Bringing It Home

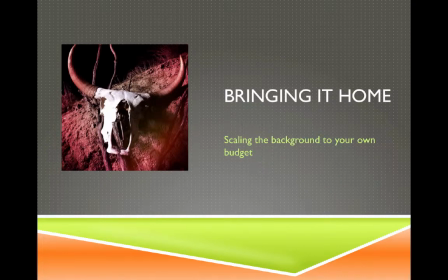0:00 Understanding what the set decorator does vis-a-vis what the set dresser does in a movie, let's bring it on home and set the background to our own horror movie with what we've learned so far.
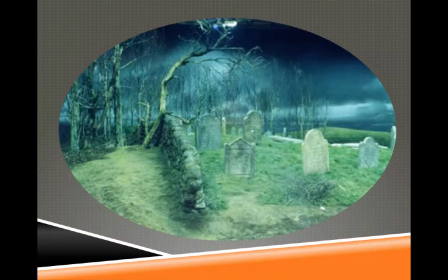0:11 But first, let's look at what the big guns do in Hollywood to give us some appreciation and maybe some enthusiasm for what we're doing. Here's the set to Sleepy Hollow, and just look at the wonderful green screen in the background. They've dropped this grim sky,
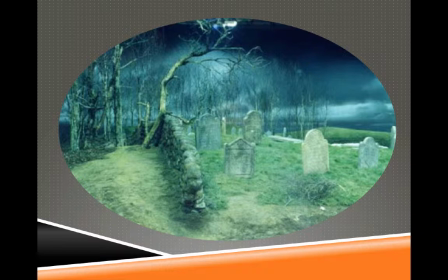0:28 this lowering, dark, forbidding sky, and we have that sickly pale graveyard with the anonymous, faceless headstones, the spindly, barren trees. It's just wonderful, spooky atmosphere being set up.
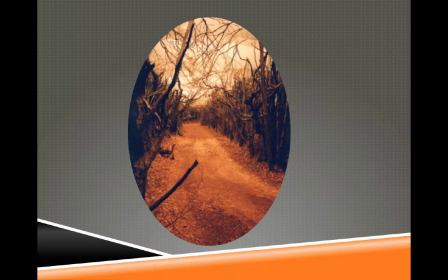0:43 They do this in a studio, which is magnificent. It makes it much more adjustable as far as changes for the art department that can work with the lighting department so that it's all not set in stone but adaptable to the mood and creativity of the director and the actors.
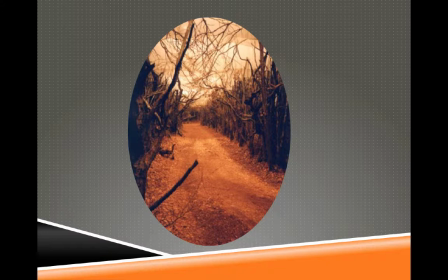1:02 Here we have Woodland Road in Sleepy Hollow, and we've got mature bare tree trunks, soil and leaves help to create an authentic woodland road that looks real, and even though
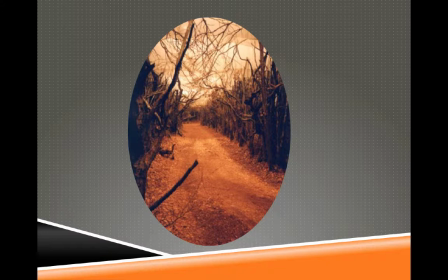1:18 obviously the trees are too packed too thickly and they're too spindly and dark, it's very claustrophobic, and yet it's aggressive too, the way those branches reach out and tangle and get it in our way.
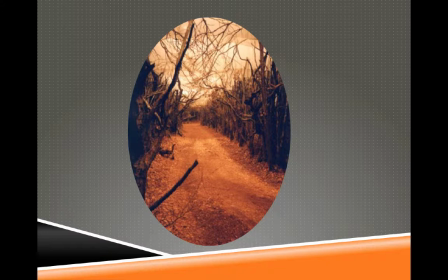1:34 Just looking at it gives us depth, but it also makes it feel like they're just another predator in the movie, something that's going to come to life with their gnarly, grabbing finger-like branches.
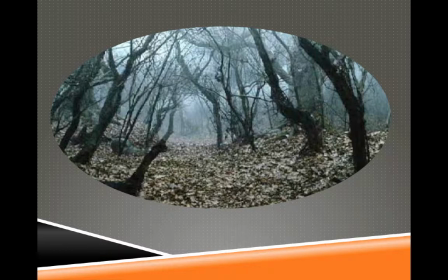1:51 A combination of real and fiberglass trees combined with forest litter debris help create this woodland background to the film set. And this is what I really want to convey to everybody, is that here we're on a set.
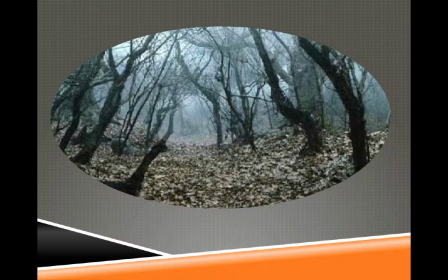2:07 We don't have to go to the Sandias, the Pecos, the Hamas, Manzanos to get this kind of scene. You can create this not only on a set, but within your backyard. It's not the wide, focused, establishing shot we want.
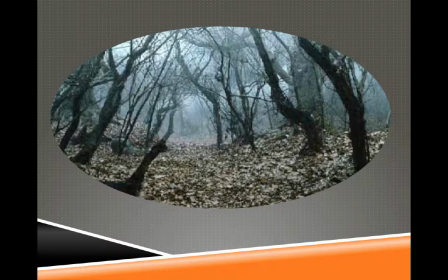2:23 It's that detailed shot of the scene that conveys the mood. So whether you shop for these leaves somewhere, you made them out of paper, maybe you made them out of bark, maybe you stained the bark a different color, the branches, you made them out of metal,
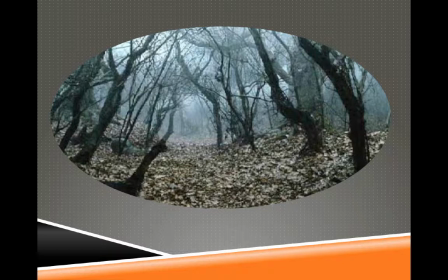2:39 you made them out of wood, you made them out of cardboard, it doesn't matter. It's that imaginative schema that we're looking at that will set the mood. No one's asking if these are real trees or the real leaves, but the feeling we have with everything kind of bending in on us here with that
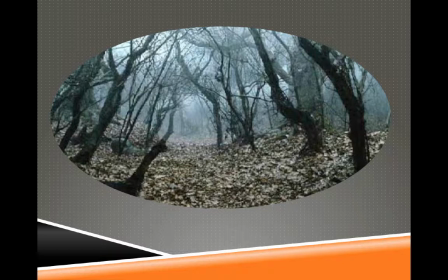2:55 gauzy gray background and that creepy green foreground with the blackness all makes us feel like we're in that otherly world where strange things can take place.
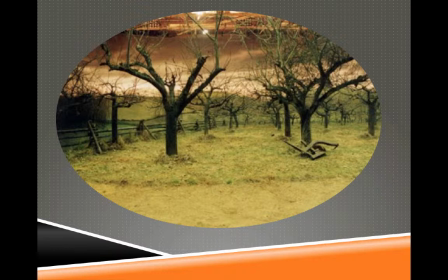3:09 And another example would be the bare apple orchard that they dress in the set before the blossoms are added. And look at the you can see the background. You can see the upper regions of where the riggers are working against the background of the set.
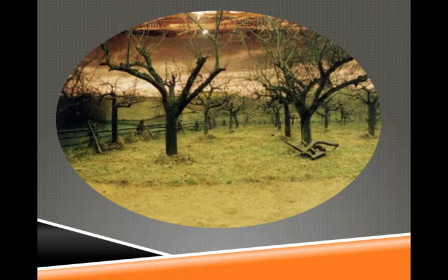3:27 But it's got the pale green and it's got the spindly dark bark and blackened tree trunks to give us that black versus green kind of look that we saw earlier when we were looking at that Manet picture.
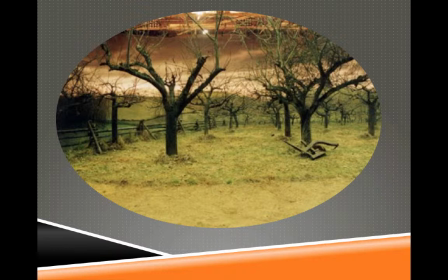3:43 It gives us that mood perfectly, where in the midst of any kind of growth, there's something wrong. There's something wrong with this vernal scene, with this lush scene. There's something dark happening, something forbidding.
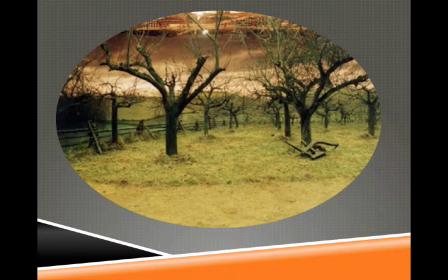3:58 So, but when they take this and they put the blossoms on the trees,
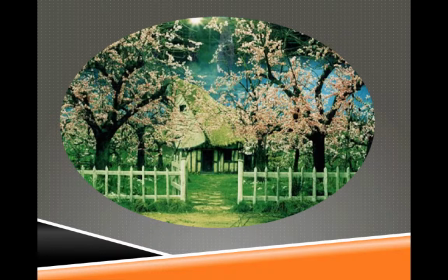4:05 they dressed it with artificial foliage.
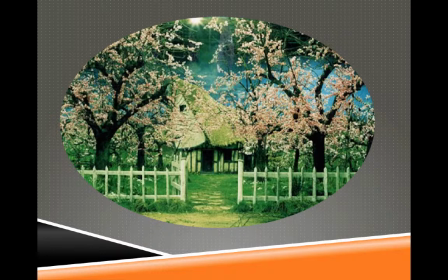4:08 It then creates a totally different mood. They lighten the sky, make it blue. You get the white picket fence, then they get the nice cherry blossom look. But that's all set dressing. You would have to spend way too much money to bring in real cherry blossoms and trees,
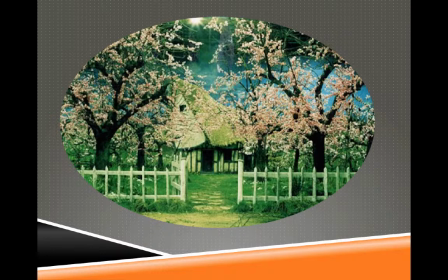4:26 and so you have to create that as a set dresser, and that's what they've done here to a wonderful effect. And taken those dark spindly trees, and they've added those blossoms. They could be paper. A lot of times there's silk. They can get these silk leaves. They can dye them.
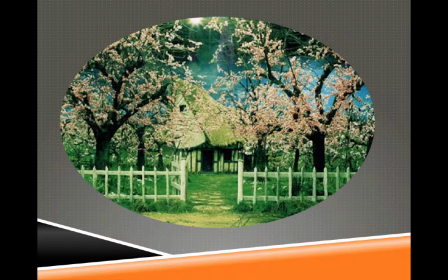4:40 And then they can put them on the trees, adhere them with either glue or just sometimes you have to time. For example, in Breaking Bad, in some of the earliest seasons, they had a lot of their art department from California, And
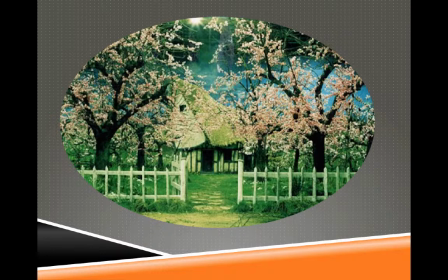4:56 so they would have groundskeepers who would supply the trees that were the background of Walter White's house, so that when we were in his house and we looked at the window, we could see a tree. And those trees were actually in big planters that were rolled in on casters and to be put behind the house.
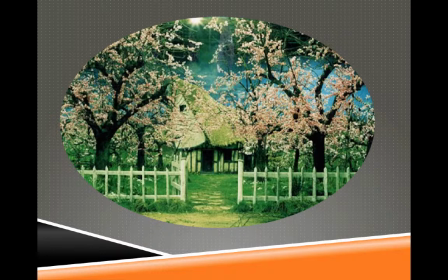5:12 And then at night they were rolled outside to be watered and everything. But the people in California didn't realize in October, November, it froze out here often. And so one night they wheeled out the trees, and the next morning all the leaves were gone because it had frozen. So they had to shoot the scene.
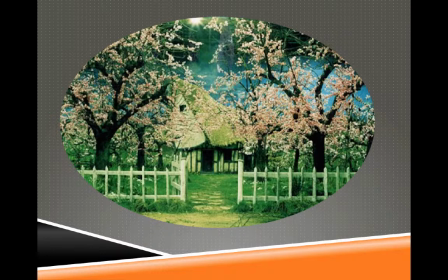5:26 They rolled those trees back in the planters, and it was a set dresser's job to sew those leaves back onto the branches. So the details were important. No one's really looking at that tree in Breaking Bad, but it was so important that the dressers had to sew the silk leaves back onto the real leaves back onto the tree.
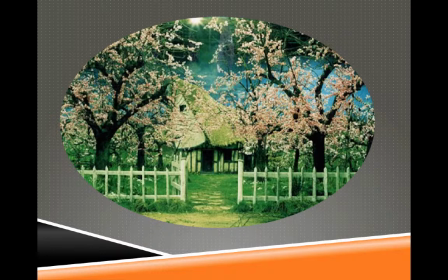5:46 And luckily maybe they had some fishing line, or maybe they went to the wardrobe department to get needle and thread. But whatever they did, they had to go one by one to get those leaves back, because that detail, although not directly observed, is important to the whole feeling, mood, and depth of the picture.
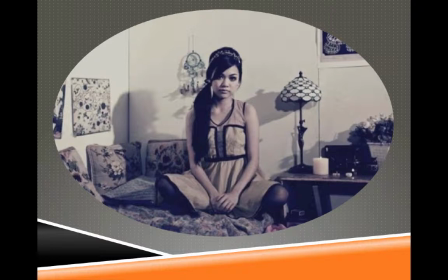6:05 When we're doing period pieces, the way we sell those period pieces is primarily through set dressing. Here we have hair and wardrobe, of course, helping out, but this 1960s piece,
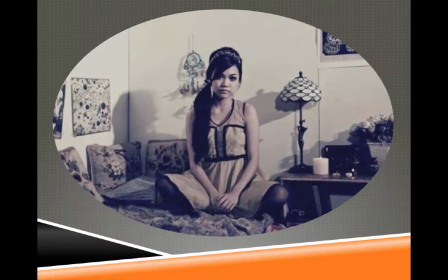6:18 or at least a historically set piece, has the candle, has the lamp, has the swirly painting in the background, giving us that look.
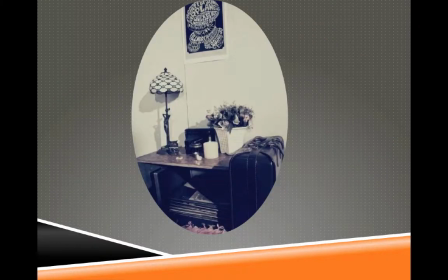6:26 But the set dresser sells it when they get the poster, the Fillmore or East or West or whatever it is, the rock and roll poster with the right art design, with the Tiffany lamp and the period luggage, the candle, and of course the albums.
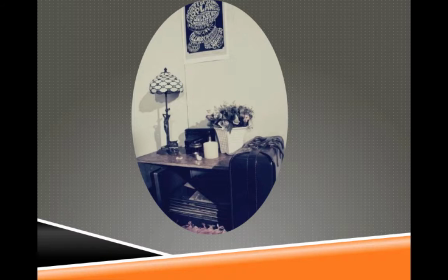6:40 It's just these particular details, not overwhelmingly cluttering the scene, but just prominent enough to give us that perfect sense of 60s feel.
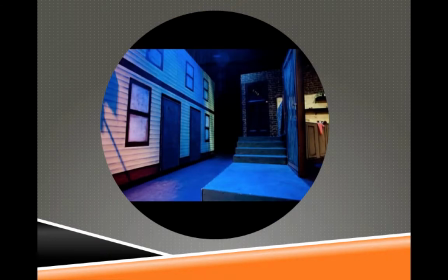6:48 The albums, the poster, the lamp. For us, doing our horror movie, we don't have the budget, and we probably don't even have the resources to come up with a very simple set here where the flats have the windows barely sketched in and painted,
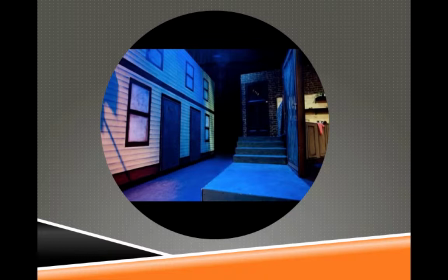7:04 but we still have enough that we can, at least in our own homes, that we can create a feeling for that context for our horror movie. Here they have the blue exterior and the warm tungsten interior, which is what we're going to have.
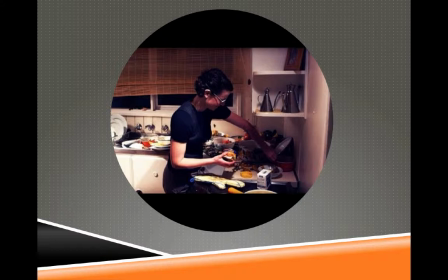7:19 And here we have a dresser at work on set. She is making sure all these items in this very cluttered, scattered, trashed out kitchen are appropriate to the scene where this attack takes place. She has to go in and make sure that it looks cluttered.
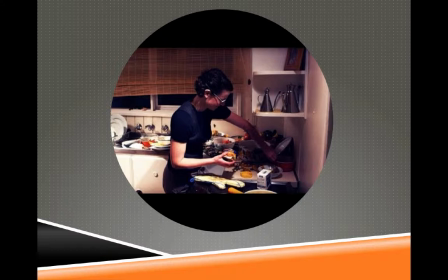7:36 She has to create chaos, but she also has to make sure that it's colored right.
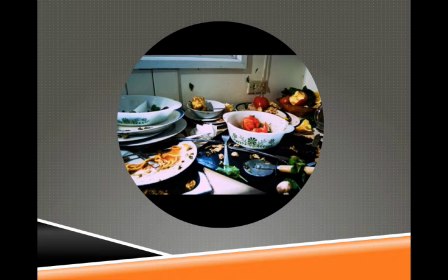7:40 She has to make sure that in the background we have some sense of depth that has complementary colors balanced off each other, so it doesn't all smudge together. It separates and gives us depth. So we have tomatoes and apples and spaghetti, and with some greens and mushrooms scattered around with the silver and white dishes.
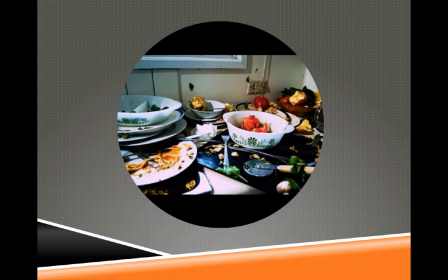7:59 It all makes the scene rich in the background, although we're not going to focus on it. It just has to sell us that there is chaos in this scene because someone is getting attacked,
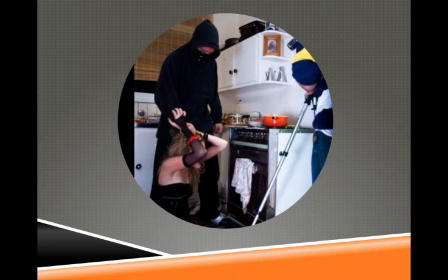8:10 and we've set up the camera. We're going to get an insert here on this person grabbing the woman, and we're getting all that.